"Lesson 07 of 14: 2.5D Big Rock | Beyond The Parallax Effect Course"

Hey there, my name is Cameron. Welcome to Beyond the Parallax Effect. This is Lesson 7. This will be the last lesson focusing on the 2.5D parallax effect.
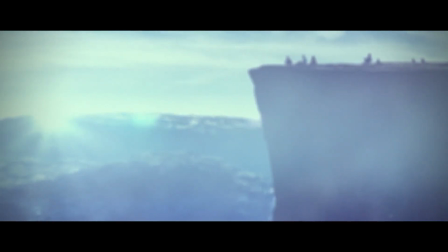(0:10)
While this scene looks very simple, there are many things going on to make the scene work.
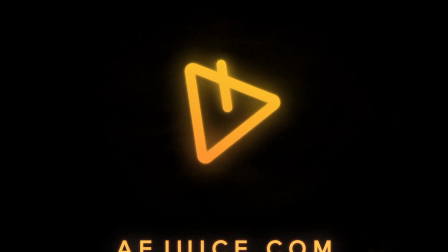(0:15)
So let's dive in and get started.
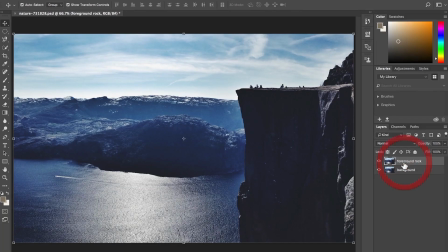(0:22)
In Photoshop, the work that needs to be done is relatively simple.
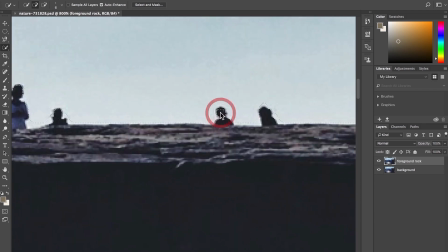(0:27)
Use the Quick Selection tool and select the foreground rock. Make sure to select the people and small bush that sit atop the rock.
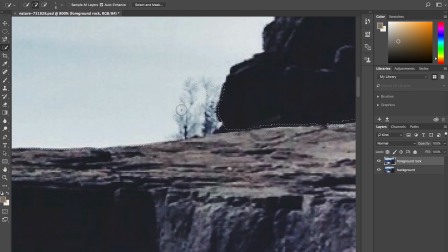(0:35)
For this scene to work, only a background and foreground need to be layered.
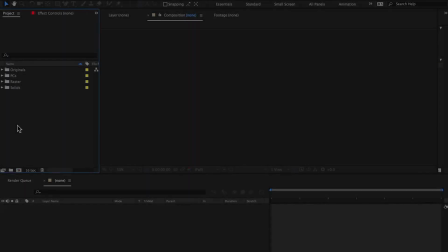(0:40)
There is no need to paint in the background since the foreground rock will take up a large portion of the frame.
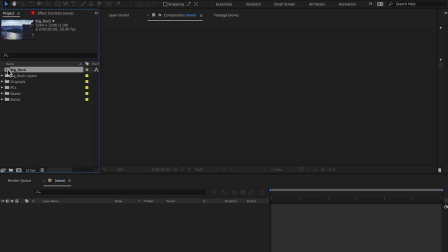(0:47)
In After Effects, import the layered Photoshop file. Double-click the composition to open.
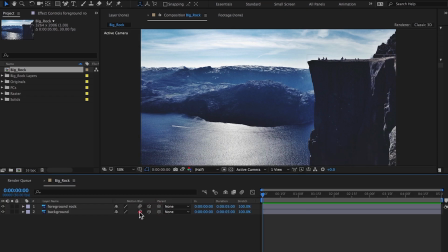(0:54)
Enable 3D and motion blur for both layers and the timeline. Position the foreground layer closer to the viewport. Give it a negative value on the Z-axis. Position the background layer back in Z.
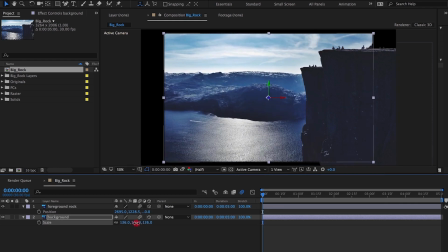(1:15)
Scale it up to fill the frame.
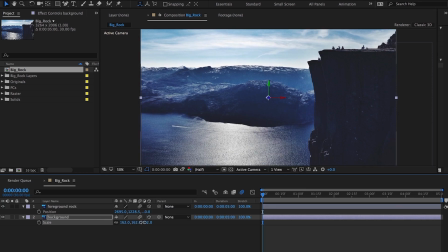Position the foreground layer on the X-axis so that it covers the duplicate of itself in the background layer. This eliminates the need to clone and paint the background.
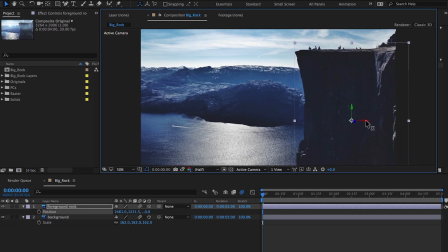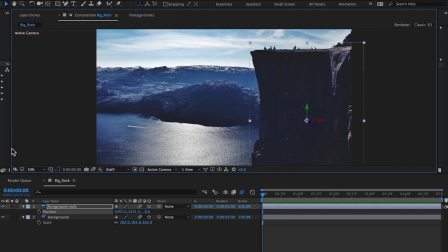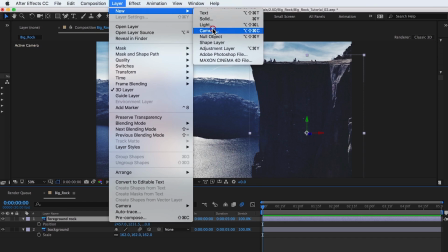(1:53)
Create a new 50mm camera.
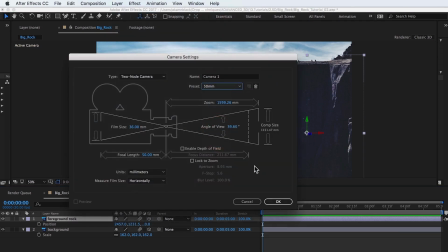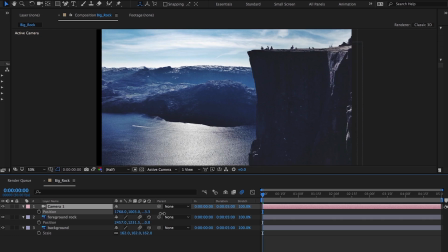(2:03)
Move the camera slightly to the right. Zoom in a bit. The camera will do a straight dolly from side to side. Set a keyframe at 0. Move to the end of the timeline and move the camera on the X-axis.
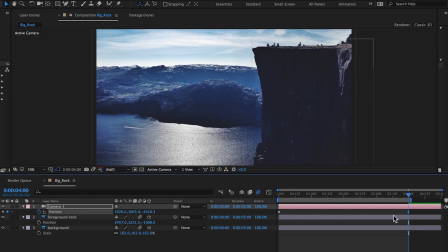(2:25)
Ease both sets of keyframes.
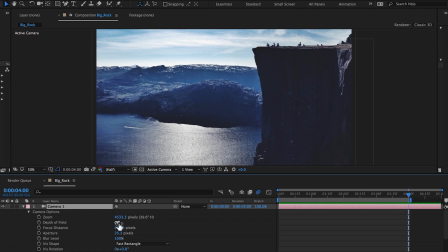(2:39)
Give the parallax more depth by turning on depth of field. Set a keyframe for the focus distance. It's easiest to see focus distance by switching to two views.
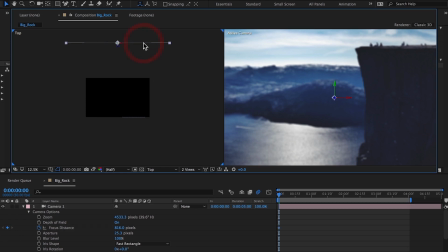(2:53)
In the top view, camera focus distance can be visually determined. Focus on the background plate. Ease this keyframe. Move to the end of the timeline and refocus on the foreground.
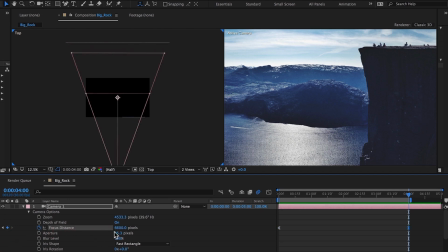Turn up the aperture and blur values to create separation depth.
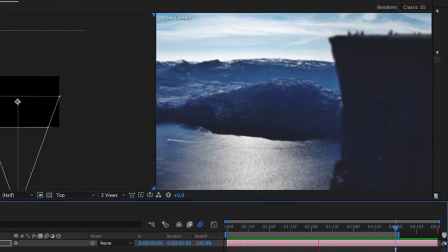(3:30)
When building out this scene, it felt a little empty, so atmospheric fog was created using a solid with trap code particular applied.
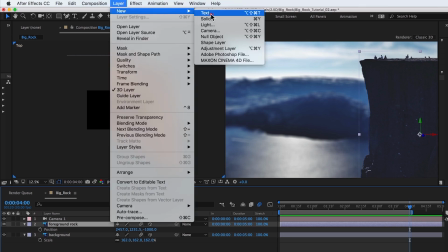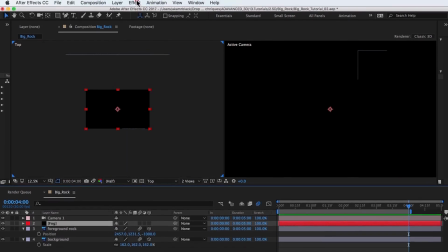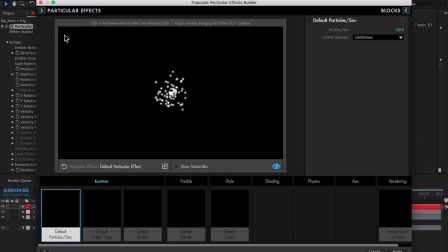(3:53)
In the Effects Builder tab, load the Rock Fog preset.
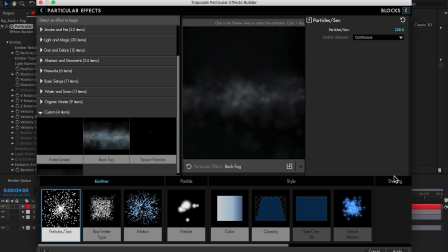(3:58)
This fog is meant to separate the foreground and background layers.